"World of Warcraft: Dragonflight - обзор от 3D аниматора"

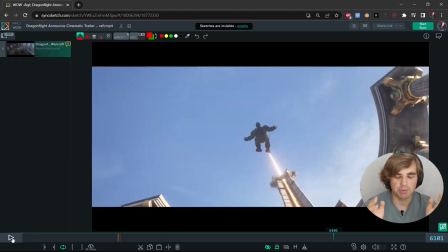(7:21)
Я специально не давал сейчас никаких комментариев, потому что это как раз-таки тот кусок, который мне понравился.
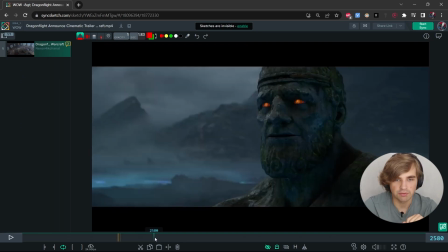(7:26)
То есть это такая история внутри другой истории. Мы переносимся сегодня, и наш главный герой, оборачиваясь, он видит, что что-то не очень хорошо все в мире происходит.
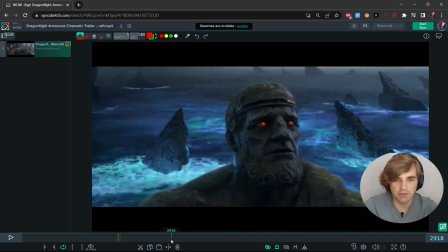(7:34)
Он смотрит на своих товарищей, видит, что их больше нет, они погибли. Он смотрит именно вот на эту башню, и отчетливо видно,
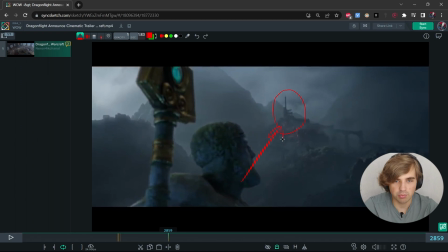(7:43)
что он смотрит на эту башню, и это вот прям такая классная line of action получается. Понимает, что свою цель, что надо включить механизм, чтобы все починить.
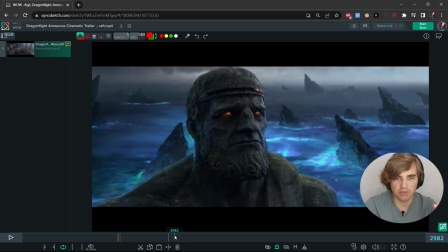(7:52)
Он идет дальше, вот как раз выражение лица сменяется буквально вот 1-2, да, то есть тут особо ничего такого нет, но при этом все равно все становится понятно.
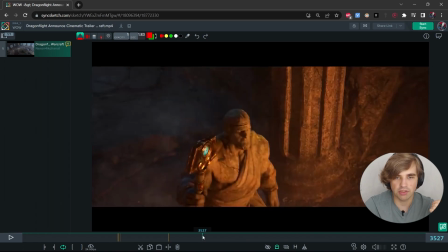(8:00)
Он идет, можно сказать, наблюдает, что опять-таки подтверждение, что он остался один, то есть у него здесь уже еще подозрение, что он остался один.
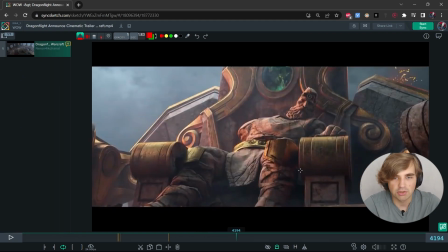(8:08)
Он идет еще на вверх, видит их короля, который тоже в итоге погиб, не дожил до сегодняшних дней, и он понимает, что все зависит уже чисто только от него.
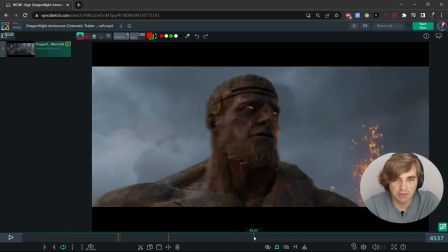(8:18)
Он включает механизм, понимает, что механизм сломался, и по сути у него нет выбора.
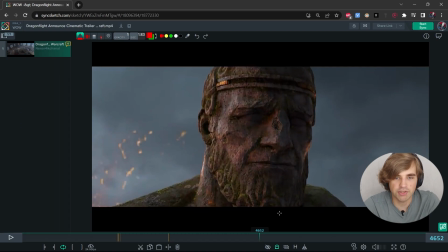(8:24)
То есть у него есть одна цель, он там смотрящий за этим маяком, и у него есть одна цель, это включить этот маяк. И вот этот момент как раз-таки отвечает за его решимость. Решимость выполнить свою цель, свою миссию.
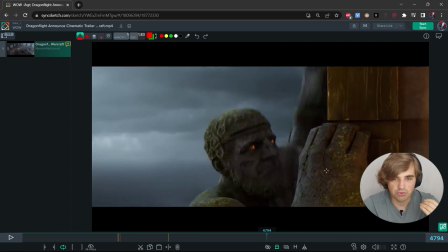(8:35)
Он, не жалея себя, опять-таки мы видим, что вот у него рука вот здесь вот разрушается.
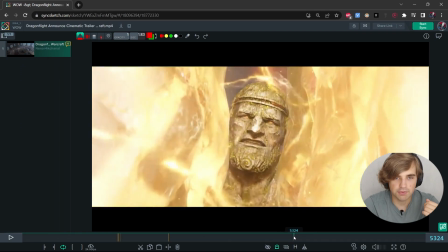(8:39)
Он поднимается наверх этой башни и собственноручно смыкает, запускает тем самым весь механизм.
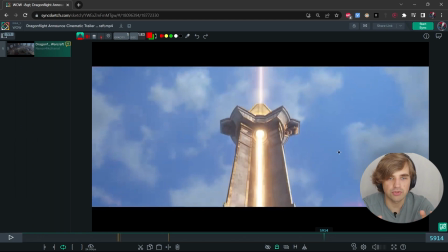(8:46)
Вот здесь нам прям показывают камеры из его глаз, что он выполнил миссию. Что все нормально, маяк включился, небо стало голубым и все хорошо.
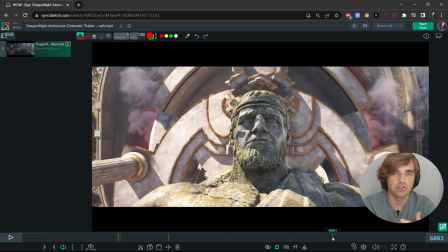(8:54)
То есть у него была цель, он к ней пришел и он готов умереть за нее. Это маленькая история персонажа, который вообще это каменная глыба, да, то есть тут мы его не знаем, мы его видим первый раз вообще в жизни. И при этом все равно эта история, она трогает, потому что он готов отдать жизнь, но при этом выполнить свою миссию.
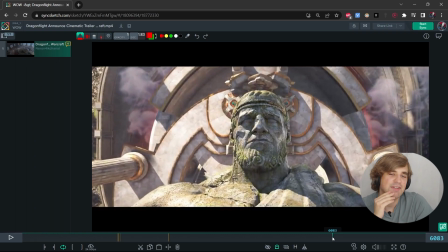(9:12)
Вот это как раз и круто. Но современный World of Warcraft не был World of Warcraft.
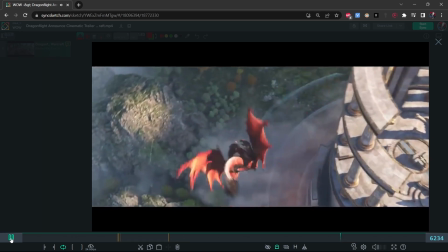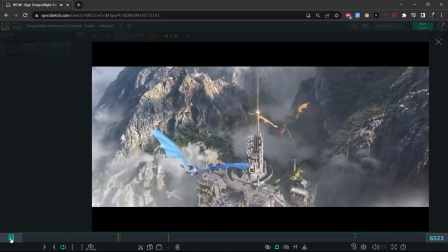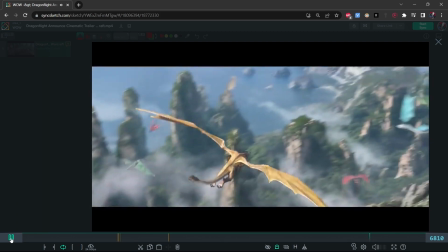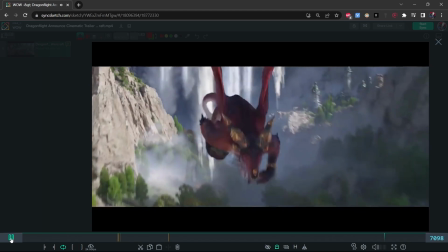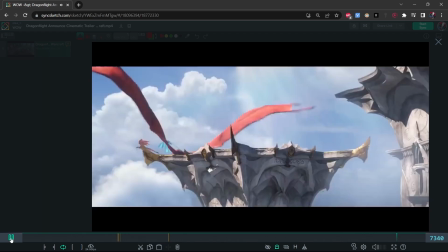(10:04) Azeroth's protectors once again. Here, the new age of dragons shall begin.
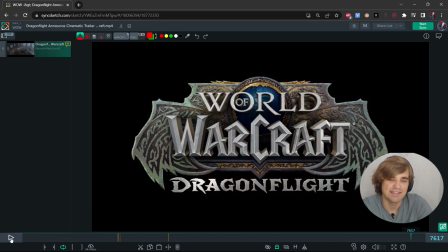(10:18)
Конечно же, его спасли, конечно же, все закончилось хорошо, хэппи-энд, и этот персонаж потом еще в истории будет играть, скорее всего, станет тоже ключевым каким-то персонажем, потому что у нас теперь любовь.
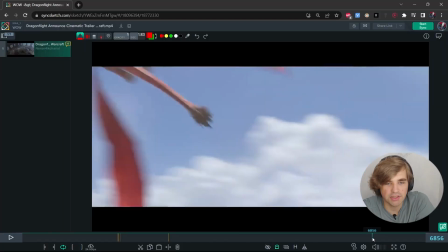(10:38)
Даже вот вы знаете, рассматривая вот этот конец, ну вот показывают нам этих летающих драконов,
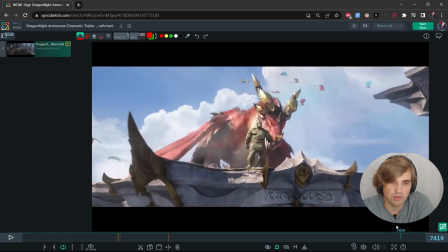(10:42)
супер анимация, какие-то трюки, очень много, вот там на заднем плане летают, раскопированные, наверное.
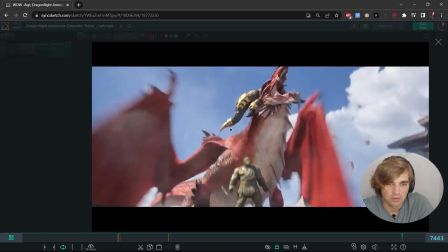(10:48)
Можем даже вот эту концовочку посмотреть, что у нас тут. Ну да, через нижнюю арочку мы вот так вот, получается.
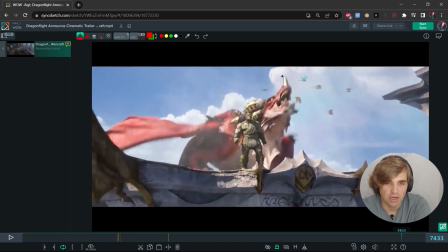(10:58)
Вот видите, да, как она через нижнюю арочку вот так вот наверх рычит.
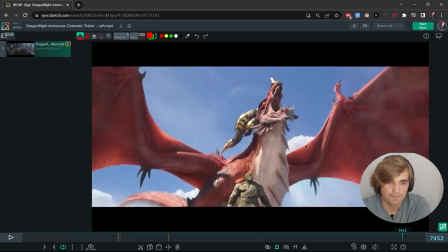(11:05)
Она уже рычит какое-то время, крылышки раскрываются. Анимация супер, но понимаете, в чем дело?
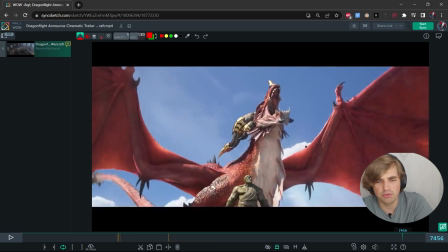(11:13)
Что этих персонажей не было в этом синематике, их знают только люди, которые, ну, в теме лора игры, это все понятно.